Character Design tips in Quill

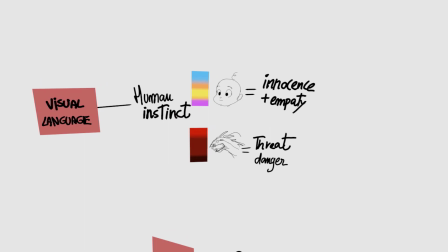[8:18]
Like, the color, if you want the colors to make a special feeling, you have to use contrast, right?
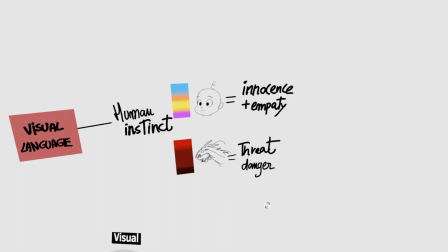[8:25]
The contrast between this color and this color creates this kind of thread or whatever.
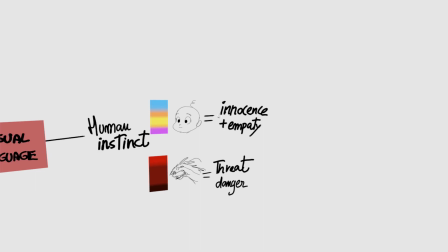[8:32]
If you have less contrast, I think that's what gives you this kind of more feelings of relaxed innocence and everything.
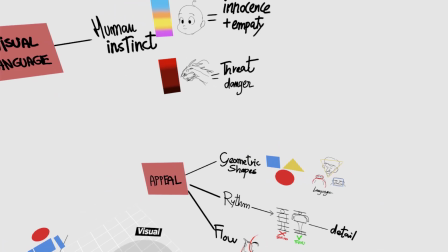[8:41]
But there's a lot that you can do with that, with the color language. And just moving on to more design stuff, appeal is another concept that comes up when you talk about character design.
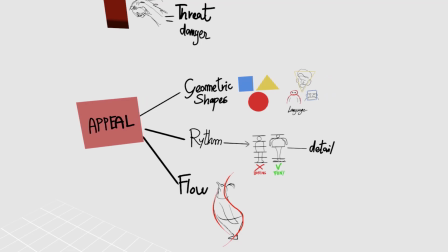[8:58]
What's appealing, what's not appealing, that's also very subjective.
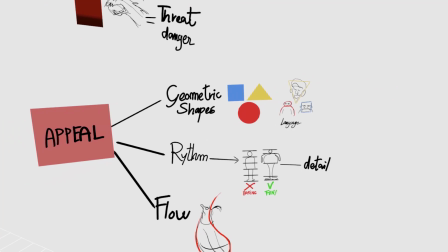[9:01]
But there's a couple of things that we can all agree, and it's all about your style as well.
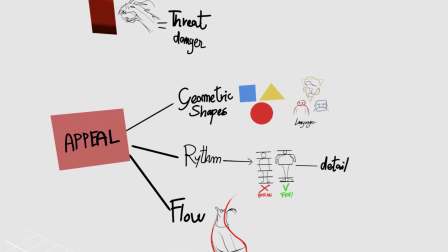[9:07]
Each style of every artist is going to be appealing in its own way, right? But there's a couple of things that normally work.
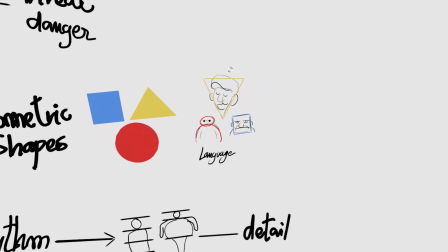[9:14]
Your geometric shapes are always very appealing, and if you try to stick with those, they tend to work, and they tend to give your character
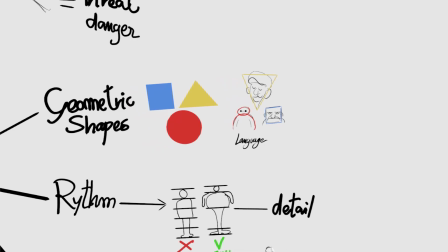[9:24]
a sense of design that it's appealing, that it's pleasing to the eye.
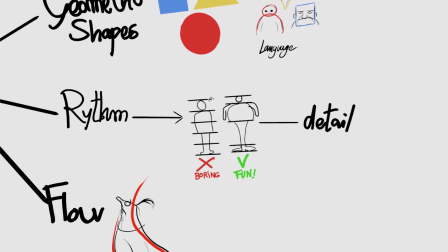[9:30]
The concept of rhythm is a concept of breaking up a little bit the proportions. In this example, I try to, you know, if you have a character that all the proportions are very even and they're very
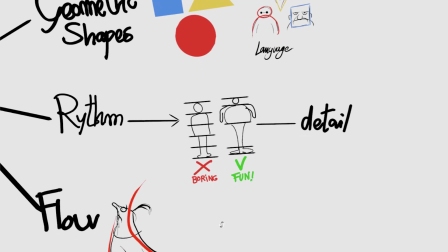[9:45]
well distributed and very normal, it tends to be boring and it's not so appealing.
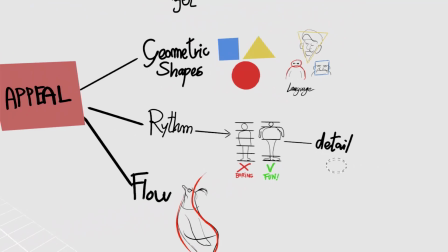[9:50]
And if you try to play with the proportions a little bit more, it's much more fun and more interesting, right?
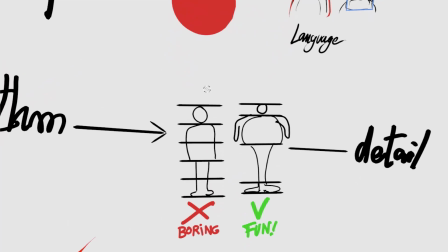[9:55]
And also detail is a concept that comes in rhythm, because if you have a character that has detail all over his body,
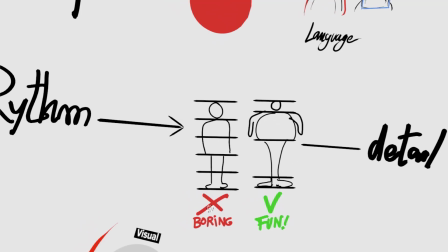[10:03]
you have all detail here, in all the parts, it gets confusing.
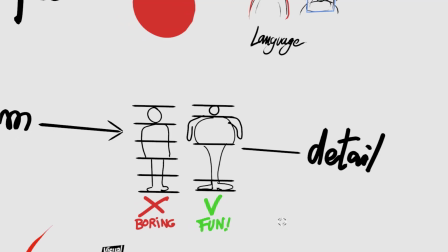[10:08]
The audience doesn't know where to look, you know, it's all over the place. But if you have a character where he has more detail on the face,
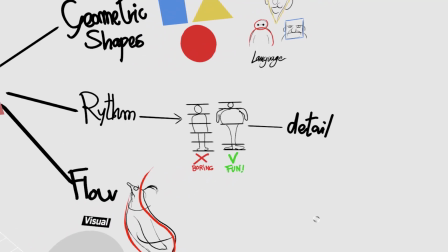[10:15]
but then maybe it's more empty on the body, or he has more detail here and then not so much here.
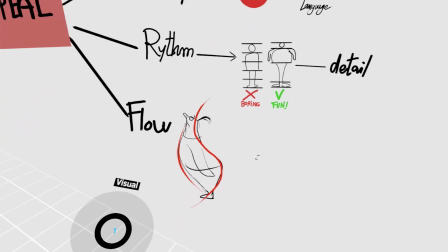[10:23]
Just distributing the detail as well, that helps with the rhythm, you know, have a nice proportion.
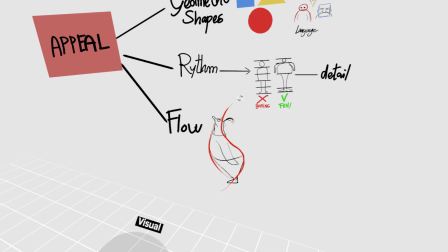[10:30]
And flow is more about a similar concept to silhouette,
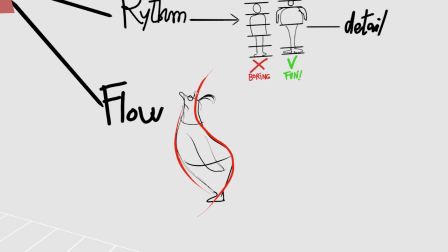[10:35]
I guess, but it's also trying to get lines that continue. Like, for example, this line starts on the skull, on the head,
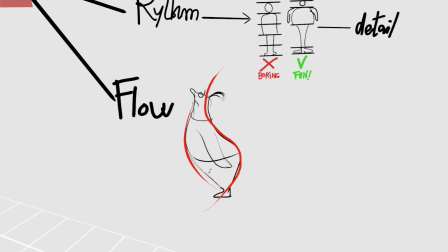[10:44]
but you can continue that line even to the very bottom of your character,
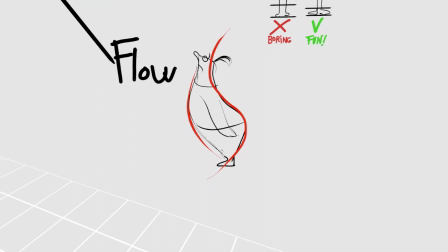[10:49]
and the same for the belly, and continues all the way to the foot.
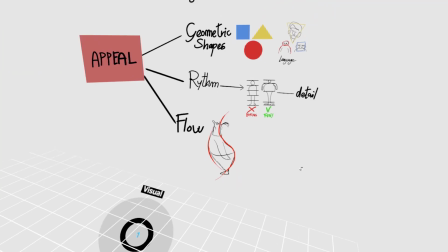[10:55]
No, so it doesn't always work in all the characters that you try to design, but it's good to have a good sense of flow of
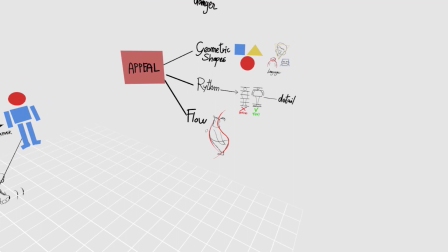[11:04]
the character anatomy, right? To give you that pleasing, nice.
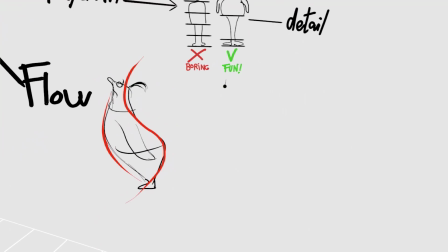[11:09]
And I forgot to add something else here. Straight versus curve.
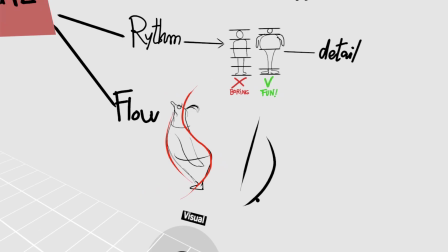[11:17]
That's also a good concept that helps a lot in character design.
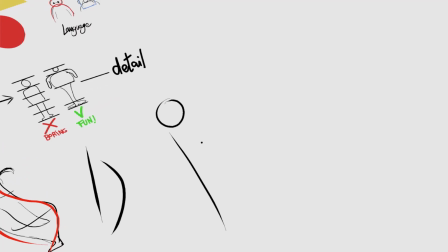[11:24]
So the typical example, you can have a character have
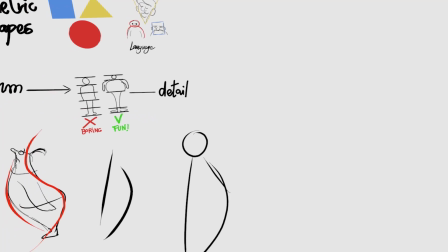[11:29]
like a straight on this side and a curve on the other side.
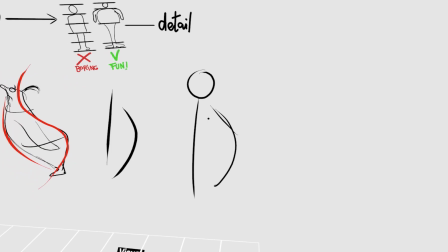[11:35]
Let's say this is the belly, right? So that this contrast between a straight and curve creates a really cool, appealing,
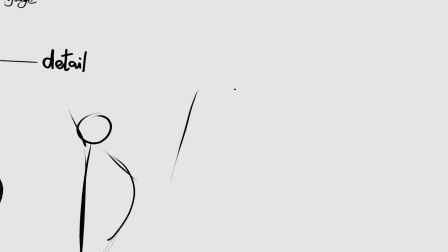[11:44]
like if you're designing the for example, the legs, when we're doing the leg of a character,
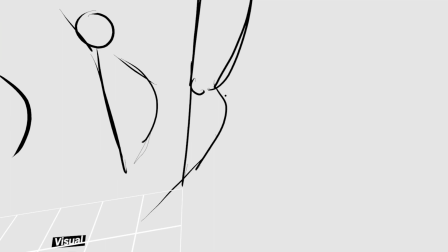[11:52]
I always try to get that contrast between straight and curve.
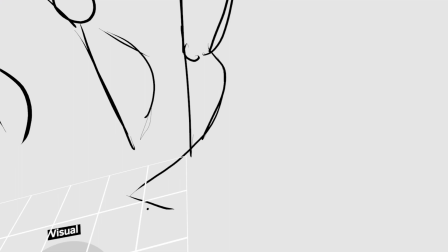[11:59]
And then that same curve kind of flows onto the foot here.
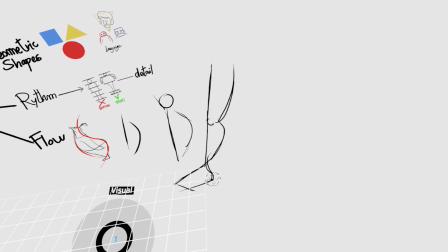[12:06]
And we have a straight here, curve here. So I don't know,
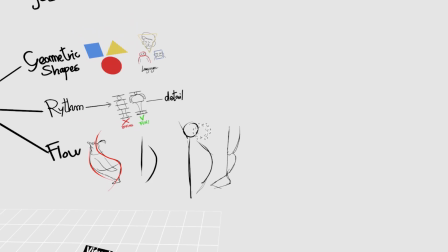[12:11]
it's something that's more coming from traditional drawing, 2D drawing,
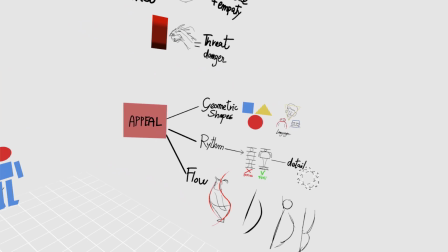[12:15]
but applies a lot for, even if we have 3D characters in Quill.
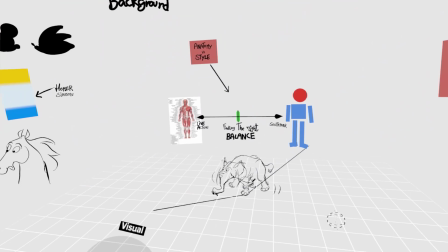[12:22]
Watch Madagascar for that. Yeah, they use this concept a lot, right?